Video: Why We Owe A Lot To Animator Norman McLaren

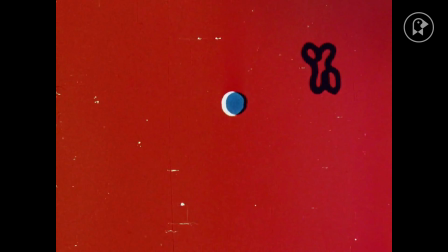0:09 Norman McLaren was a pioneer in animation and filmmaking. He is best known for his groundbreaking techniques, combining and synchronizing drawn-on-film images with music.
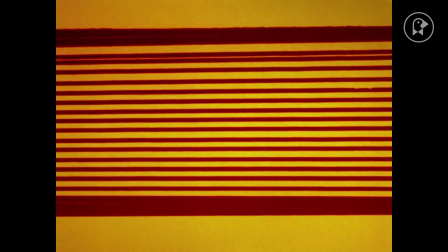0:26 McLaren had a synesthetic imagination. Music produced a flow of images and colors in his mind's eye.
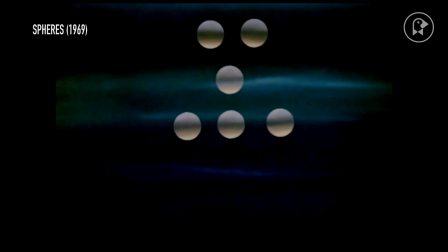0:35 he said I try to have the same intimacy with film as a painter has with his canvas
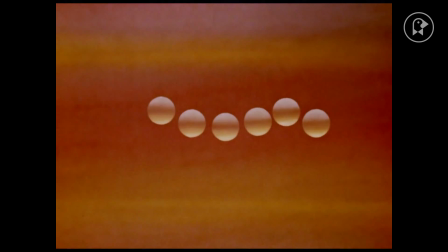0:43 that's why I draw or paint or scratch directly on it in
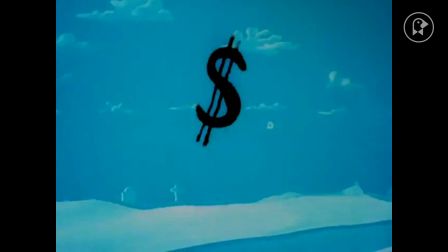0:50 1941 McLaren was hired by the Canadian National Film Board he remained there for the rest of his professional life
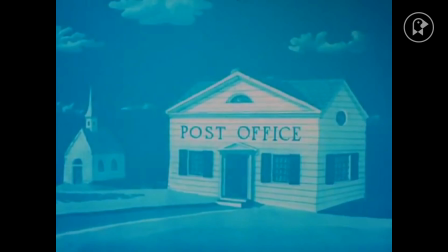0:58 with World War two raging overseas one of his first tasks was to create wartime publicity trailers.
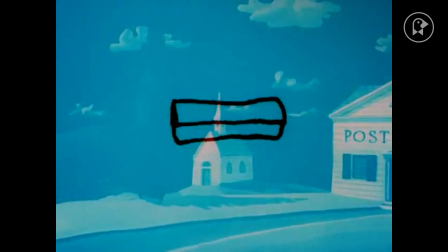1:06 Five for four was part of a wartime savings campaign.
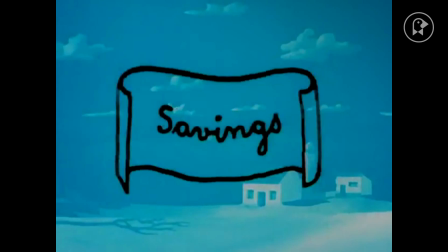1:10 In it, figures drawn directly on 35 millimeter film stock continuously transform against a painted background.
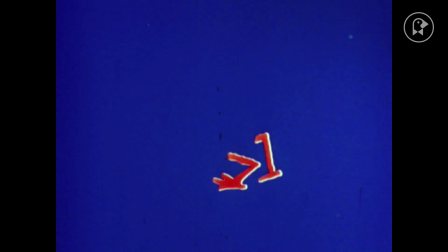1:19 Hen Hop is another drawn on film piece made during the same time period.
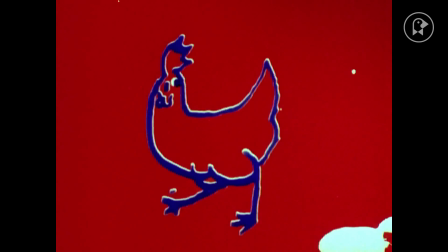1:23 The hen gradually breaks apart into an abstract movement of lines as it dances.
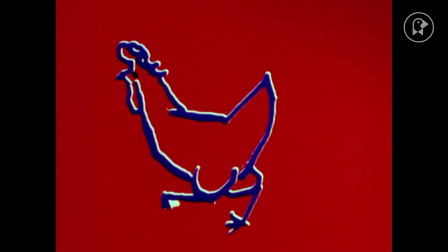1:31 When Pablo Picasso saw the film he was reported to have exclaimed finally something new in the art of drawing. To make Hen Hop, McLaren spent time in a chicken coop to capture what he called the spirit of henliness.
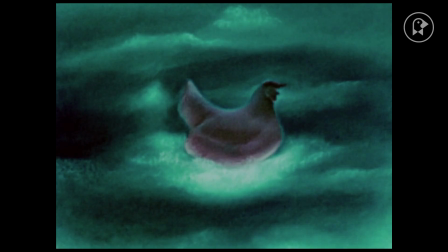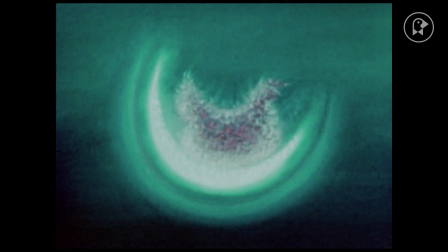1:52 Obviously McLaren was fascinated with chickens and in 1947 made the Gray Hen.
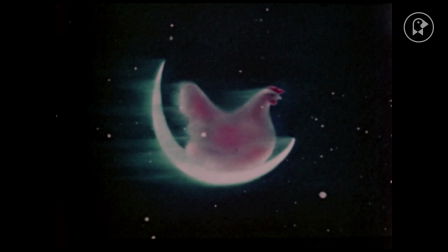2:00 In this film, he explored what he called the chain of mixes technique.
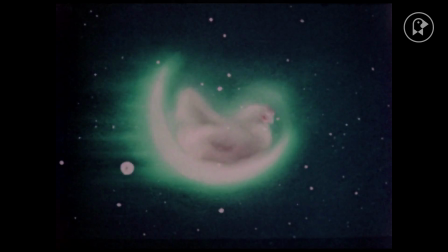2:06 Numerous pastel drawings, all with subtle modulations made through the addition, subtraction, or blurring of the designs and colors.
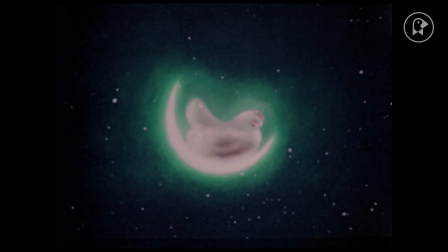2:14 The film is a recording of all the minute stages that go into making a piece of art.
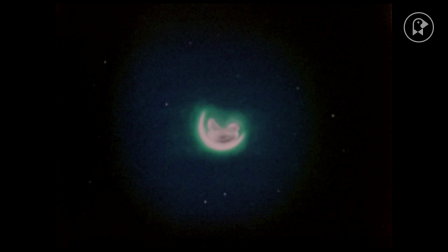2:20 It's a living painting, so to speak.
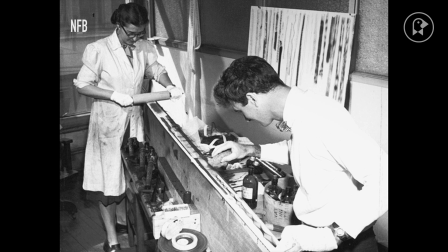2:25 Collaboration with animators and musicians was essential to much of McLaren's work. Evelyn Lombard was probably the most important of these collaborators.
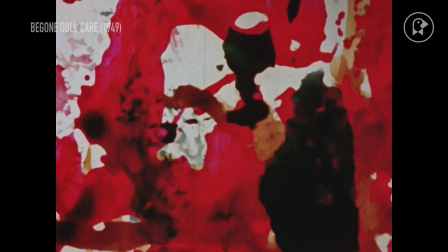2:34 She was co-director with McLaren on many films, including Be Gone, Dull, Care.
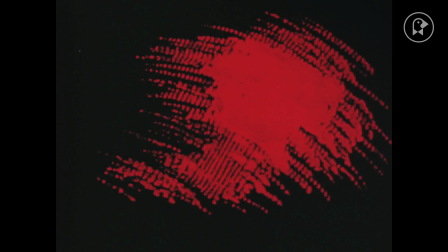2:43 This abstract visual music film presents a vivid interpretation and fluid
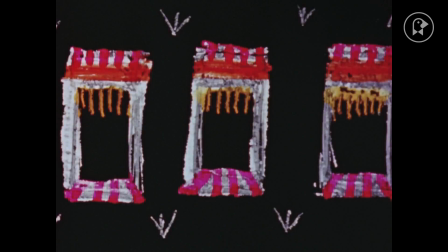2:48 lines in color applied directly to film of jazz music played by the Oscar Peterson Trio.
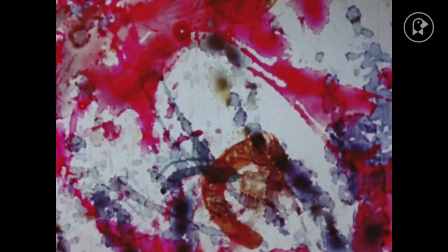2:55 Is it music is color or color is music? After a while, it's hard to tell which is informing which.
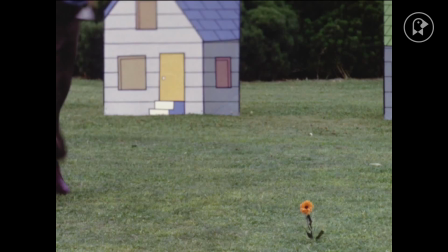3:06 McLaren also experimented with live action. In the 1952 Academy Award-winning film Neighbors,
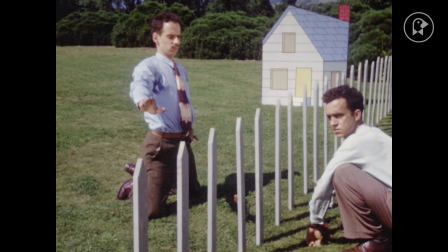3:12 he used stop motion to create the illusion of movement between real actors and their environments.
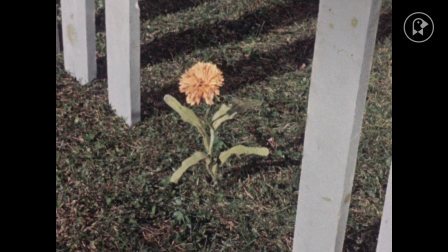3:18 In the film, two men go to war over a flower that springs from the soil between their two yards.
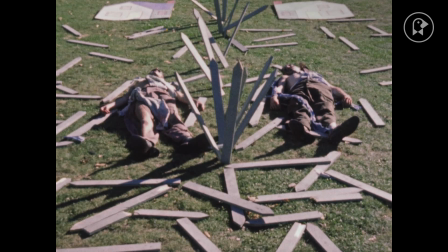3:26 The film was made during the Cold War, and McLaren said he made it to show the irrationality and covetousness of man. McLaren divided his abstract work into two categories. Pure abstract films feature shapes that move in a geometric, inhuman way. In the opening sequence of Mosaic, McLaren appears on screen to release an elementary particle into the void.
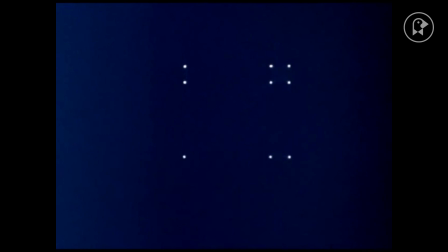3:57 This tiny square divides and multiplies, eventually forming a colorful, hypnotic mosaic.
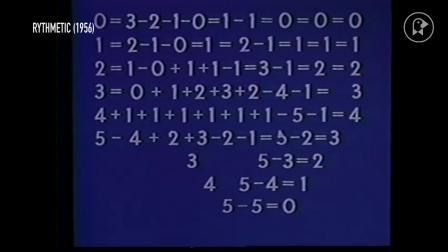4:05 The second type of abstract film explained is when the shapes take on human traits by virtue of their movement. In Rhythmitic, the numerals push and shove and react and fight with each other.
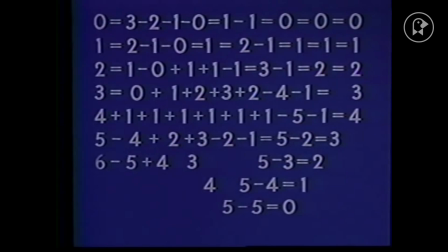4:19 They take on personalities by virtue of their movement. In this film, McLaren and frequent collaborator, composer Maurice Blackburn,
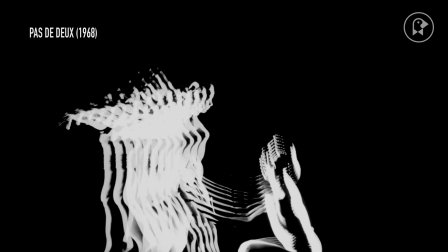4:29 experimented with etching the sound directly onto the film. In the 1960s, McLaren became interested in dance.
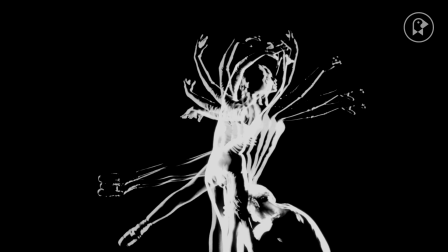4:39 One of his most celebrated dance films is Pas de Deux.
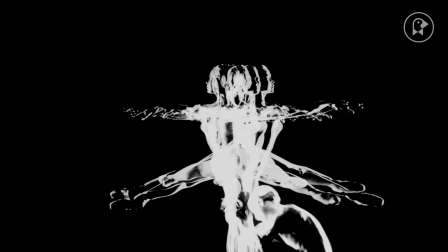4:42 The action was filmed in slow motion, then superimposed upon itself several times, but always with a delay of a few frames.
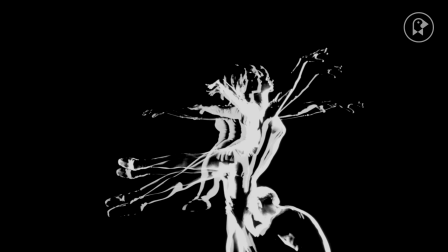4:51 This results in the viewer seeing all the stages in a movement. It's like watching moving stroboscopic photographs.
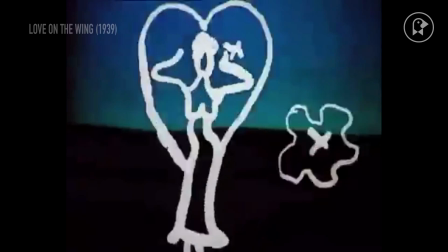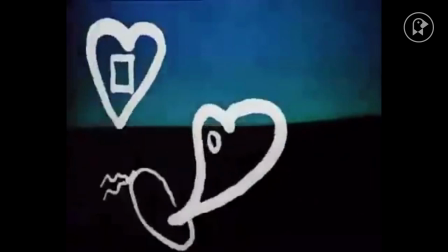5:06 McLaren's explorations into the creative possibilities of filmmaking, especially in animation, continue to inspire artists.
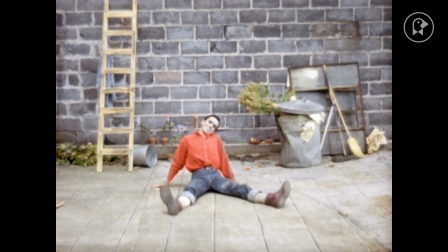5:19 One through-line through all of his work is joy.
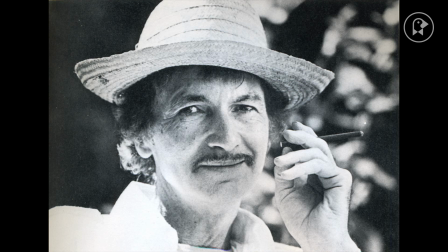5:27 As he said, an artist may be like a person who hears music and just starts to dance.